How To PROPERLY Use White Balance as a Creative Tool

Have you ever come home after a shoot, offload your SD card, open up your footage, and you realize that it doesn't look like what you expected it to be? You try to fix this in post and the image just starts to fall apart and you can't make it look good. This is a common mistake that I am guilty of and once I figured out how to set my white balance correctly and use it as a creative tool, everything changed in terms of the images I was creating.
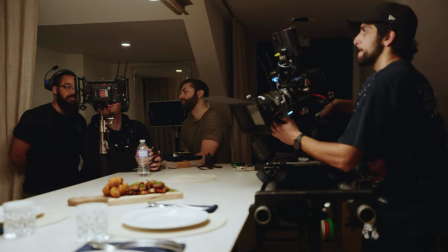In this video I'm going to reveal to you the biggest white balance mistake filmmakers are making, how you can fix this, and show you exactly how you can use white balance as a creative tool. But first let me show you the number one mistake the filmmakers are doing and that's not even considering that white balance is important.
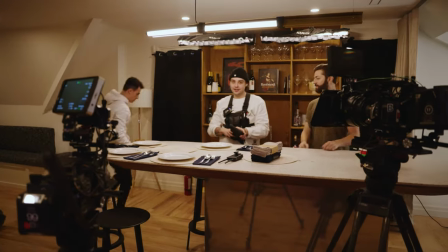I remember when I started as a videographer I didn't even consider white balance to be an important setting. I would just set my white balance to auto and hopefully the camera would figure everything out. But then when I brought this into post and was working with a dynamic scene I just realized that my
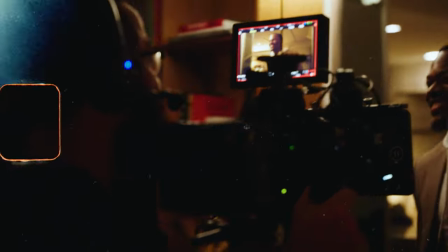colors were shifting in ways that I didn't really catch on set or that I didn't expect it. I would go into Lumetri Color and Premiere Pro and try to keyframe my white balance in terms of fixing this but my image would just fall apart and nothing looked right.
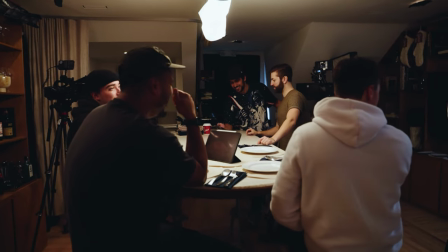That's when I realized that setting your white balance and even considering it is one of the best things that you can do for your video project. Once you apply this to your work, you're one step closer to creating better images. Now that you know that setting white balance is important, let's talk about how to set your white balance properly. Once I understood how white balance worked and what it's supposed to be used as a tool, I would set my camera to 5600 Kelvin and use daylight balance sources.
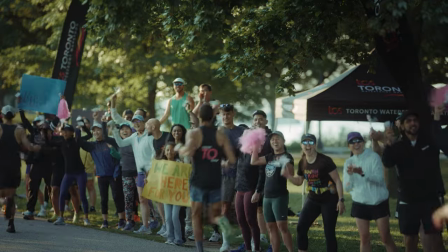I created an image that was very neutral, but I was scared to experiment with different colored lights as well as different white balance settings. I know that this is the fundamentals of white balance and it's a great and amazing practice, but this can hold you back in terms of creativity as well as developing contrast and interest in your images. There are many scenarios and situations where knowing how to set your white balance properly will elevate your images. Here are a few examples on how I changed my white balance settings based on the environment I'm shooting in.
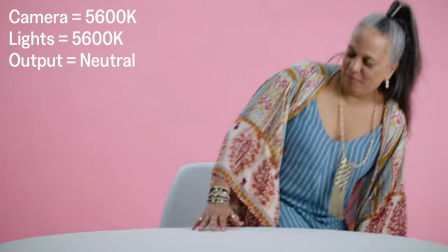In this project, the goal was to achieve a high-key commercial look. In these scenarios, I set my camera's white balance to 5600 Kelvin.
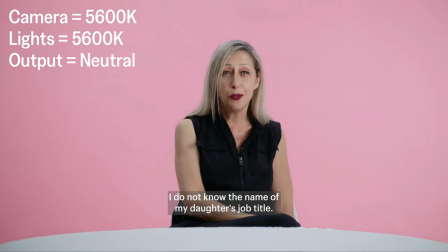I also match all my lights to that white balance as well, and this gives me a balanced neutral looking image.
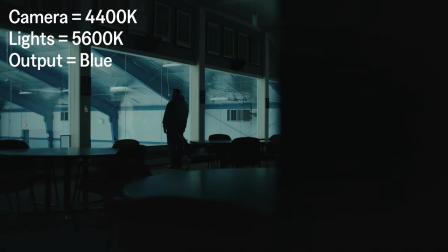Another example is where the intention for the natural light to appear blue in a scene. In this project, the available lights were LED fixtures and daylight balance,
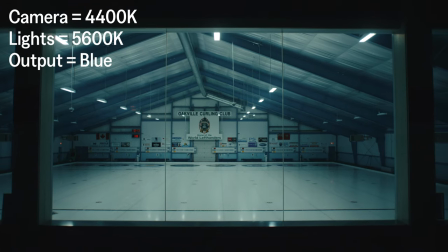so I set my camera's white balance to 4400 Kelvin to give me a naturally cool and blue look to these lights.
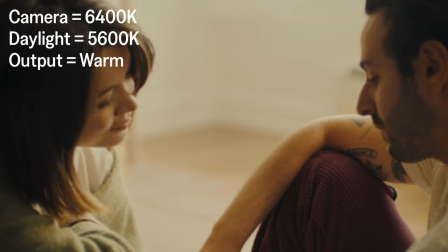In this scene, it is intended to feel warm and inviting. With the use of natural daylight through the windows at 5600 Kelvin, I set my white balance to my camera to 6,400 Kelvin. So it naturally pushed the image into a warmer tone. Once I started to get the hang of white balance, I just didn't see it as a technical setting. I changed my mindset and saw it as a creative tool. I remember when I started working with bigger crews and my lighting technician asked me what temperature do I want my lights at?
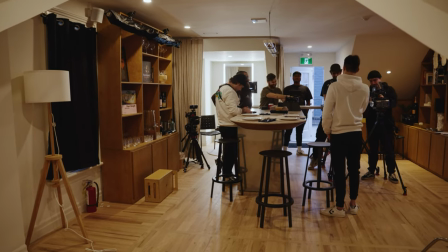And I had no idea. I didn't know how the color temperatures of lights mixed with the color temperature of my camera would affect my image. I wasn't comfortable in that space in terms of experimenting. And there was a lot of things that I needed to figure out. I learned that I needed to understand the creative aspect of the project and what it was intended to look like.
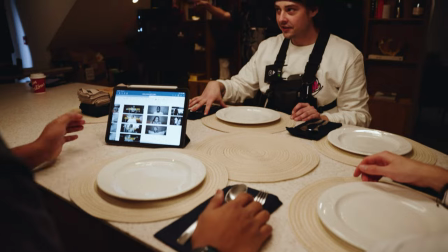Once I understood that and looked at it in this perspective, it taught me to be a lot more intentional with my lighting as well as camera setting choices. The biggest question you should ask yourself before you even step on set is what is my film or project supposed to look like?
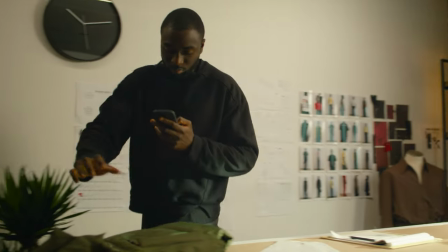Is it a moody night scene, a high key commercial, or a warm stylized film? Once you know that, you can start to figure out your camera and lighting temperature in terms of what the image you want to create. Here are a few examples where I asked myself that question and used white balance as well as lighting color temperatures as a creative tool.
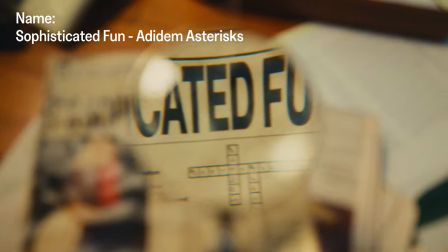In this scene, it is intended for our main character to be working at night. Naturally, filmmakers convey that with the use of deep blue moonlight.
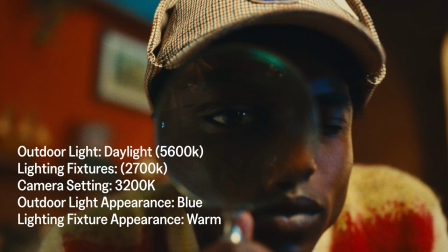As we were shooting during the daytime, the natural light behind the actor is ambience from the sun and I set my camera's white balance to 3200 Kelvin so that the light would appear blue.
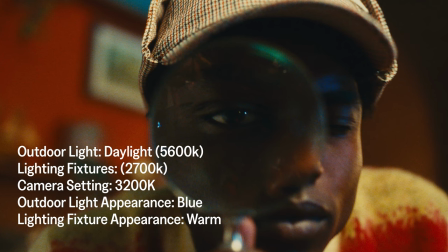I then brought in my lighting fixtures and set them to 2700 Kelvin to appear slightly warm to compensate for my camera's white balance.
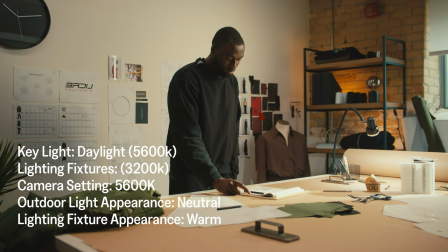Contrast is the best way to add interest into a scene. In this shot specifically, I wanted to play with different color temperatures in my lights so there's interest across my image.
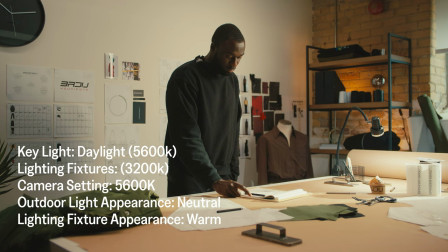I set my key source to 5600 Kelvin to imitate the white coming from the window and then put small
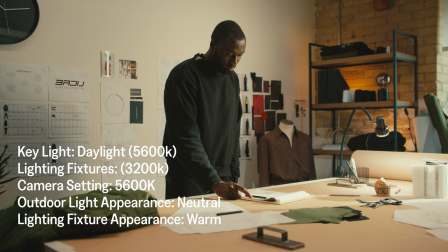lights on the shelves at 3200 Kelvin to add some warmth and interest into the background.